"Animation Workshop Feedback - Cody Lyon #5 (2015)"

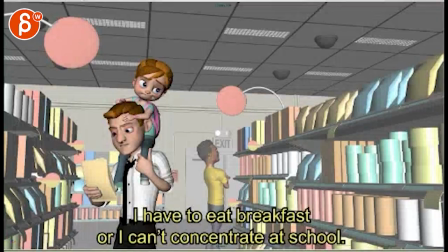0:03 All right. So, looking at this in your question, I personally probably would not have. It's a tricky thing. I would probably have a smaller version of the shot and have your text.
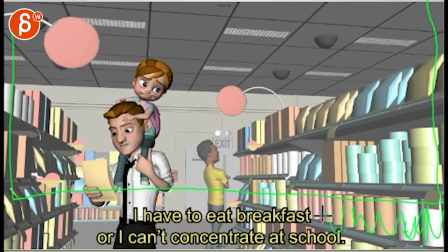0:20 You know, imagine this is all black here. Then you got the text underneath. You know, sometimes on reels you have a certain area below, and then, you know, people write down, I did only this person, or just background stuff, or whatever, and then I think you could have subtitles there.
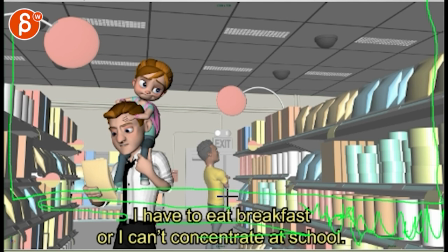0:37 I think it's a tricky thing, because I usually don't see it, even if you have a foreign reel. I just would not have it over your animation, and the problem is, I think people will go to the text, you know?
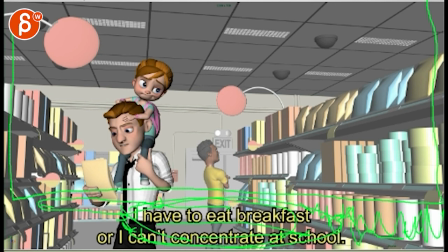0:53 That's usually the problem with subtitles, that people go and they kind of miss what's going on. And the thing is, you could have it without the subtitles, and then at the end of the reel you can say, by the way, here's the shot with subtitles if you want to know what they're saying.
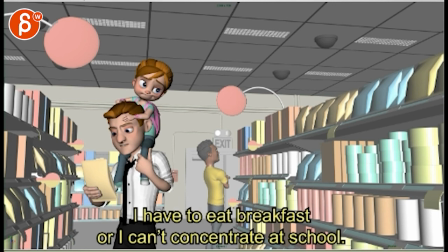1:06 For me, it doesn't matter because I understand it. This is all German. I know the actor that says it and everything, so it doesn't really matter to me. But as a whole, I might probably take it off and then at the end have it, and even then have it below the animation.
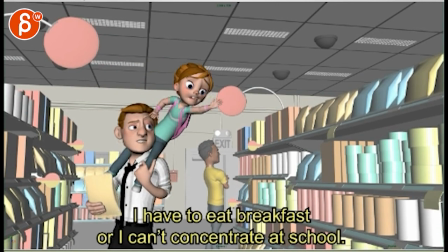1:21 Ich muss aber was frühstücken, sonst kann ich mich in der Schule nicht konzentrieren.
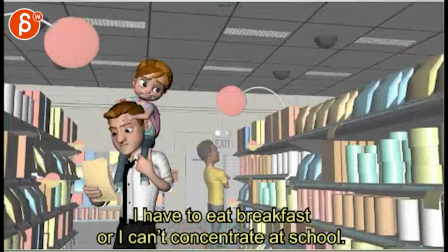1:26 Now, given what she's saying and how she's saying it was really weird, like there are two things. The animation is great, and, you know, that's... The things that are kind of weird from a technical point of view are...
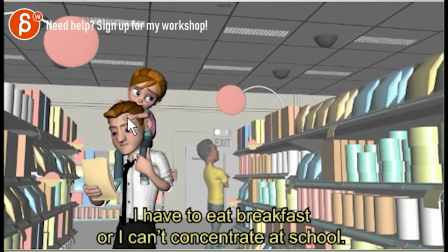1:40 It's a tricky little list. So the hands are still super IK. There's so much going on, and, you know, make sure that there's really... It's not so stuck. His reaction to the head here is very separate to what's going on to his body, even on something like this. Like, she has a lot of movement.
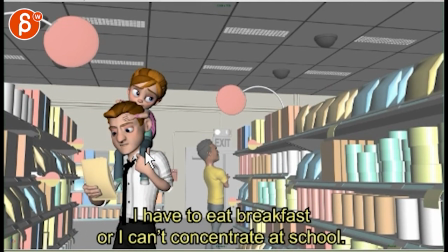1:56 With all of this going on, you would have a slight change in the upper body and the elbows, you know, coming in, and the shoulder moving around. Even on that change here, this would go a bit lower.
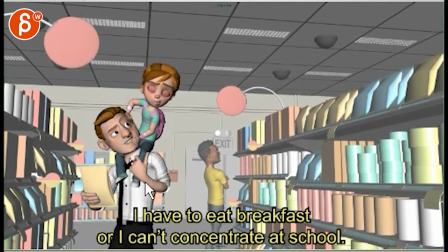2:11 There's a bit more weight involved.
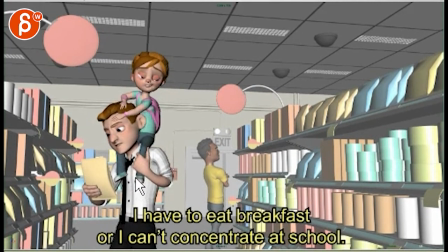2:13 Also, as she's changing, you know, it's just kind of a rotation in the leg, but it would still be a slight change in his wrist and fingers.
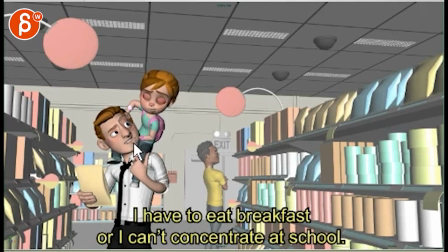2:22 I do like what's happening there in his face, but, you know, again, she comes down to IK, where, like, the wrists are kind of stuck.
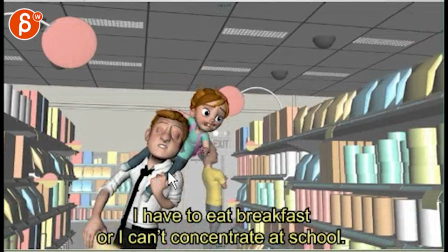2:33 Like, his hand stays put through here, like the finger poses.
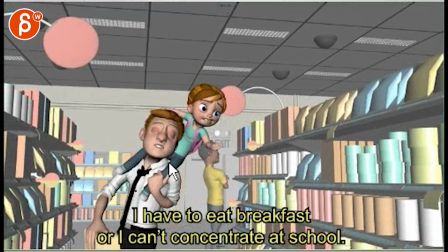2:38 Like this, if your kid is doing this, you would also
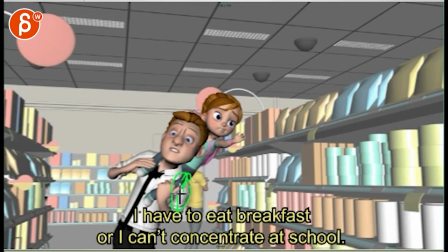2:45 re-grab and grab her here and readjust the grip to go, holy shit, I'm not gonna want her to fall down. Actually, I would probably take my arm and go around her waist and this, you know, and even if you're holding here and you can't hold here, she's gonna fall down.
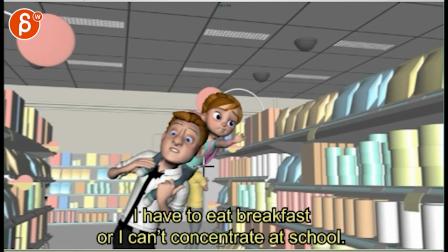3:01 So as a parent, I would say that hand will go up here to really stabilize. And even on animation-wise, it wouldn't be too bad because it's a bit more contrasty when you change the pose.
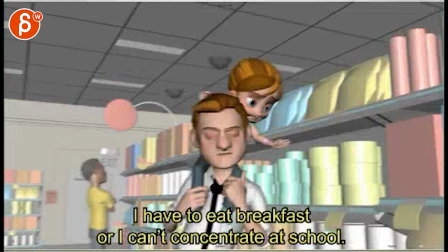3:15 And then I'm curious, once he gets there and she goes over, like, I'm not sure why he lets go.
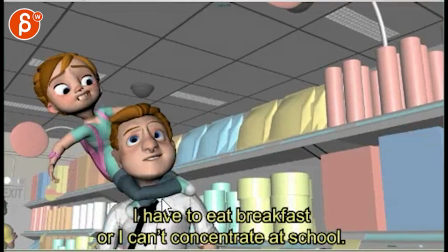3:27 Like, I know she does this, but the thing is, if he's okay with her strangling him and being like this, like,
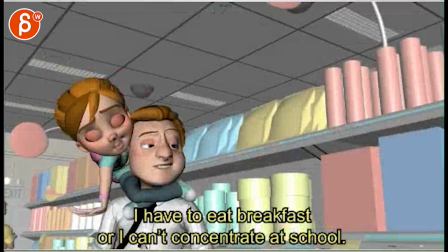3:37 why be concerned about holding her at all if he seems okay for her to be like this
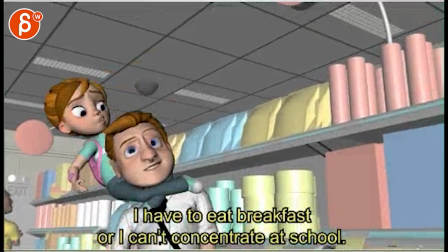3:44 and hold on to it? You know what I mean? Like, it seems like, oh, I'm confident that despite you strangling me, it'll be fine.
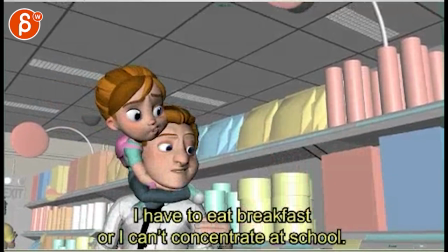3:50 You can just monkey around and you won't fall down. Yet here he holds on to it.
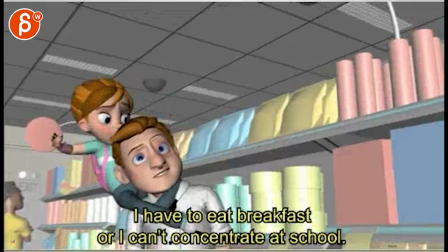3:55 I don't know. Something slightly weird. I think I would, if you're doing this, then I would have an expression with him where,
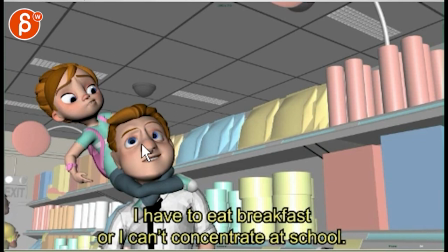4:03 like, his head goes up and he has a slight, like, oh, whoops, like, I have no air.
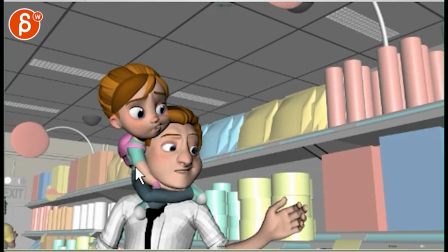4:09 And then when she does this, you know, you might argue, okay, well, now she's letting go of the grip a bit. Her legs are a bit more relaxed. And because she's holding on it with her arms, that's when he lets go and then can grab onto that.
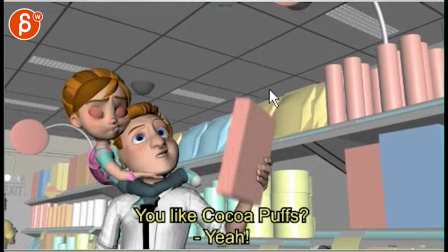4:24 That's just from a technical thing here. Your arm here is super straight. There's no arc and kind of stops on the linear key.
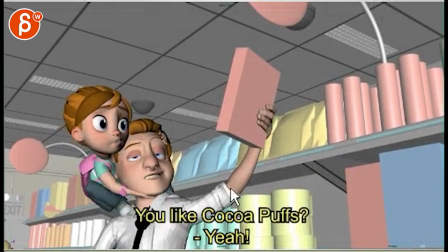4:32 Boom, like, hits this wall. And then when she gets off here, same thing, like, she pushes off, there's nothing going on in his shoulders and everything.
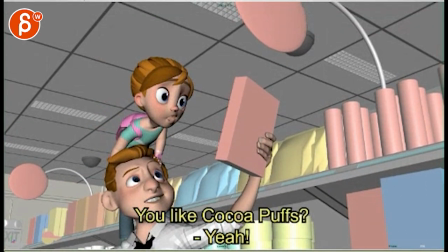4:45 Yeah.
Again, IK arms, it's just...
Habe ich aber leider nicht da.
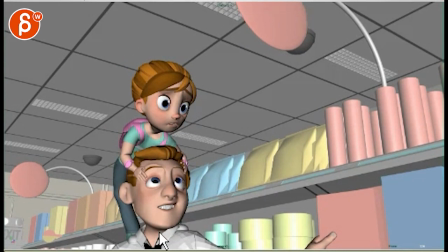4:51 Now, all that set aside, when you listen to her audio...
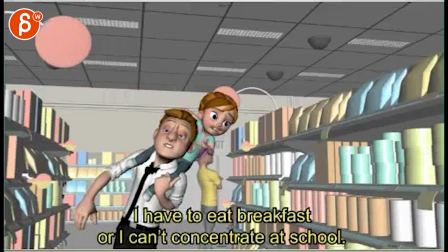4:56 Muss aber was frühstücken, sonst kann ich mich in der Schule nicht konzentrieren. How she says that, like, that's someone that's
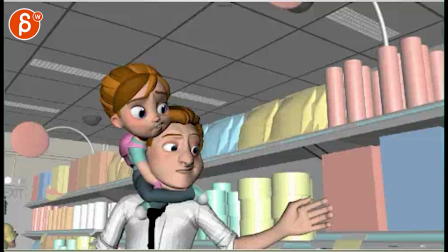5:03 either standing or sitting, and it's kind of really demure. It's kind of like that small, like, but you know, if I don't have breakfast, I can't concentrate.
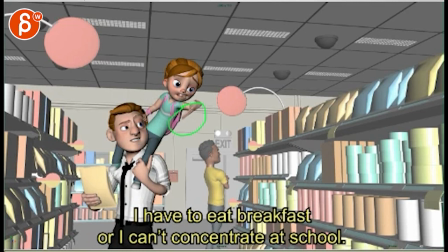5:12 Now, with that quiet voice, and there's some crazy finger stuff going on here. Am I doing a streak? I don't know, that feels more like her hands are. Are melting at this point. I'm not quite sure if that's the right thing, because it's such a moment there.
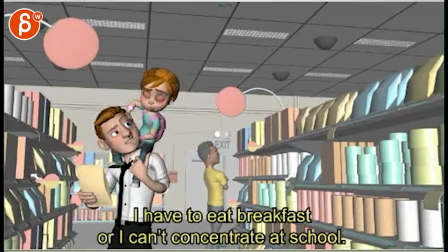5:31 That's a bit weird. I'm understanding you're going for streaks here, but it's a bit weird.
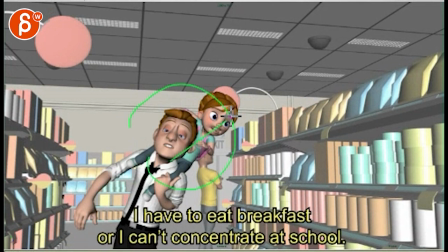5:37 But my main problem is that this whole action of her going over there and all that stuff, none of that fits the audio.
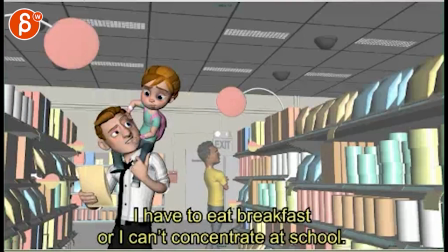5:48 You know? It's just, she really sounds like she's just sitting or standing there, not moving whatsoever.
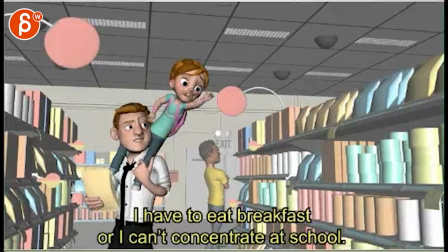5:53 And having this massive action here.
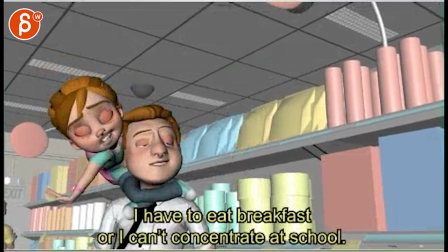5:58 And especially during this, like, whoa, like, you know, this change through here.
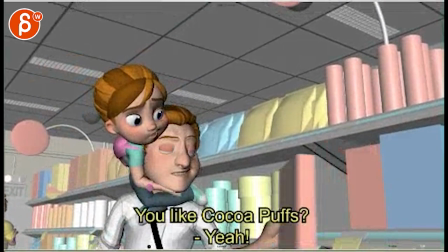6:04 This is, it's a common problem in feature animation where the voices don't quite match what the action's doing.
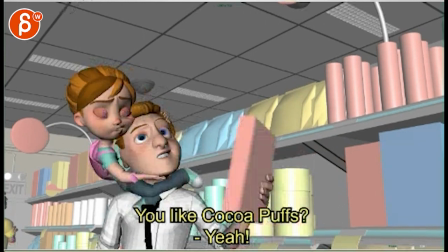6:11 But at this point, this is like times a thousand. So that's my biggest problem. Like, as always, your animation is great.
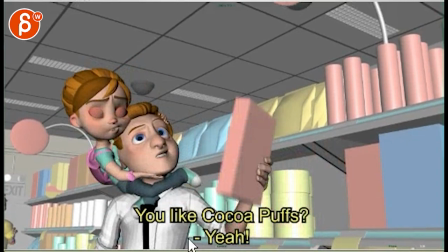6:17 It's just, this comes now to, well, your voice does not match the action at all.
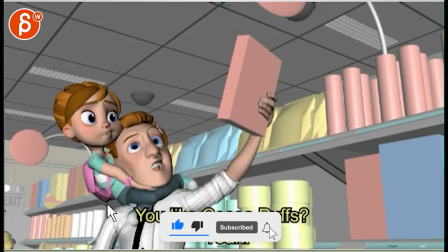6:22 Like, you're just taking this and you just want to animate it like this, but you're not really paying attention to the audio.
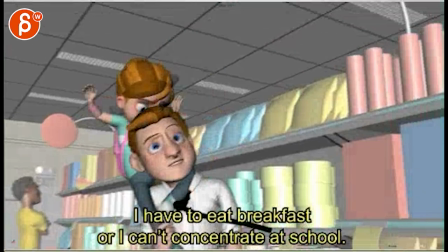6:28 It's kind of a problem. Ich in der Schule nicht konzentrieren.
Magst du Schokopops?
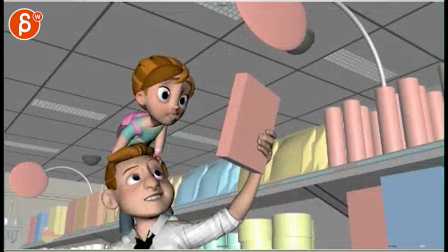6:33 Ja. Hab ich aber leider nicht da.
And that's kind of like a cute, like, oh yes, but then that's more like, holy shit.
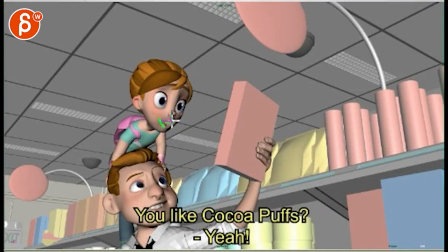6:41 So for that on her, it would be a bigger smile. Like, that's how the audio comes across.
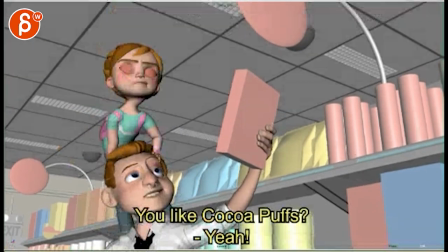6:47 How she says it.
Choco Pops. Yeah. Habe ich aber leider nicht da.
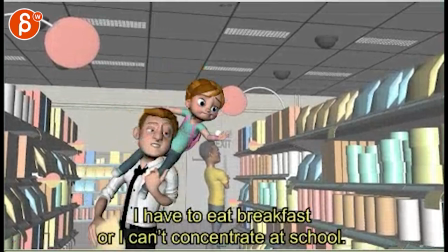6:55 Muss aber was frühstücken, sonst kann ich mich in der Schule nicht konzentrieren.
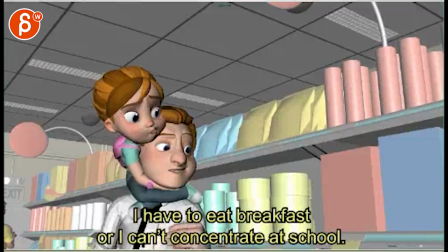6:59 Magst du Schoko?
And then when she says konzentrieren, is her, this needs to be more like that at the end.
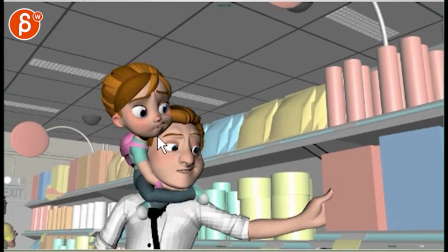7:08 Konzentrieren. Konzentrieren. N, it's an N. E-N. Konzentrieren.
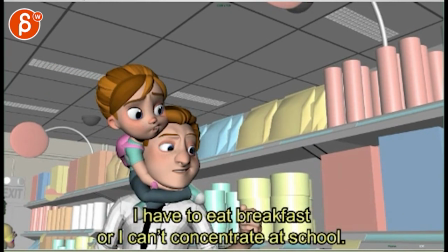7:13 So, out, maybe some teeth.
Magst du Schoko Pops?
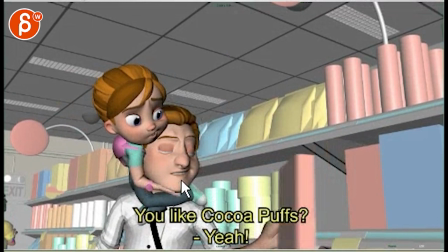7:20 Magst du Schoko?
And then here, that's actually an M. So maybe you can roll in the lips a bit more.
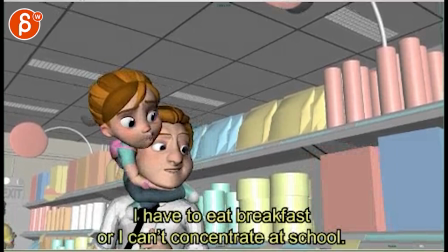7:25 It just feels like he has his mouth closed and opens it.
Magst du Schoko Pops?
Just a little bit.
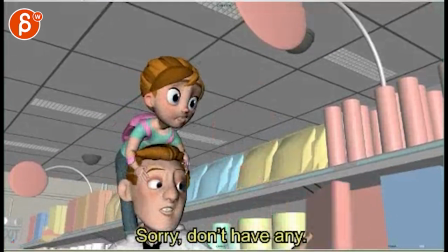7:32 Magst du Schoko Pops? Ja. Hab ich aber leider nicht da. Ja. Hab ich aber leider nicht da.
The da is that works really well.
Hab ich aber leider nicht da.
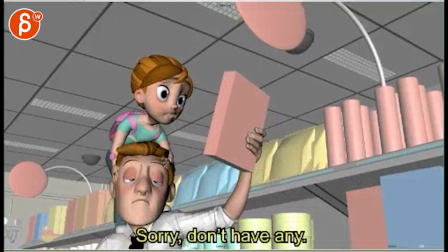7:43 Hab ich aber leider nicht da.
Leider, here.
Habe ich aber leider nicht.
I wish I could scrub in quick time, but when it says leider, I will bring out the corners more.
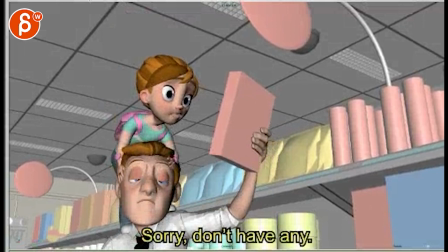7:57 Where is it?
Yeah. Habe ich aber leider nicht.
You know, doing this section.
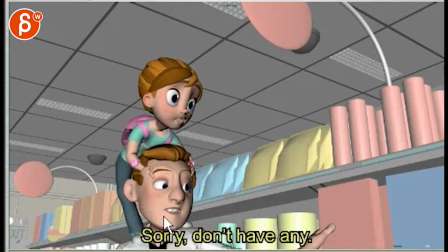8:02 We have a leider. Just pushing that a bit more.
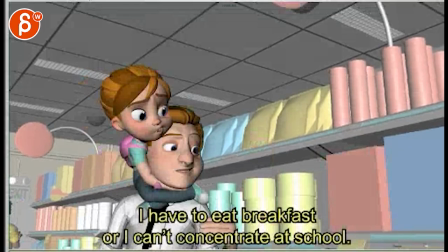8:10 And then.
Magst du Schoko Pops? Yeah.
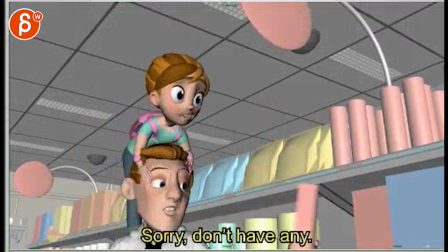8:15 Hab ich aber leider nicht da.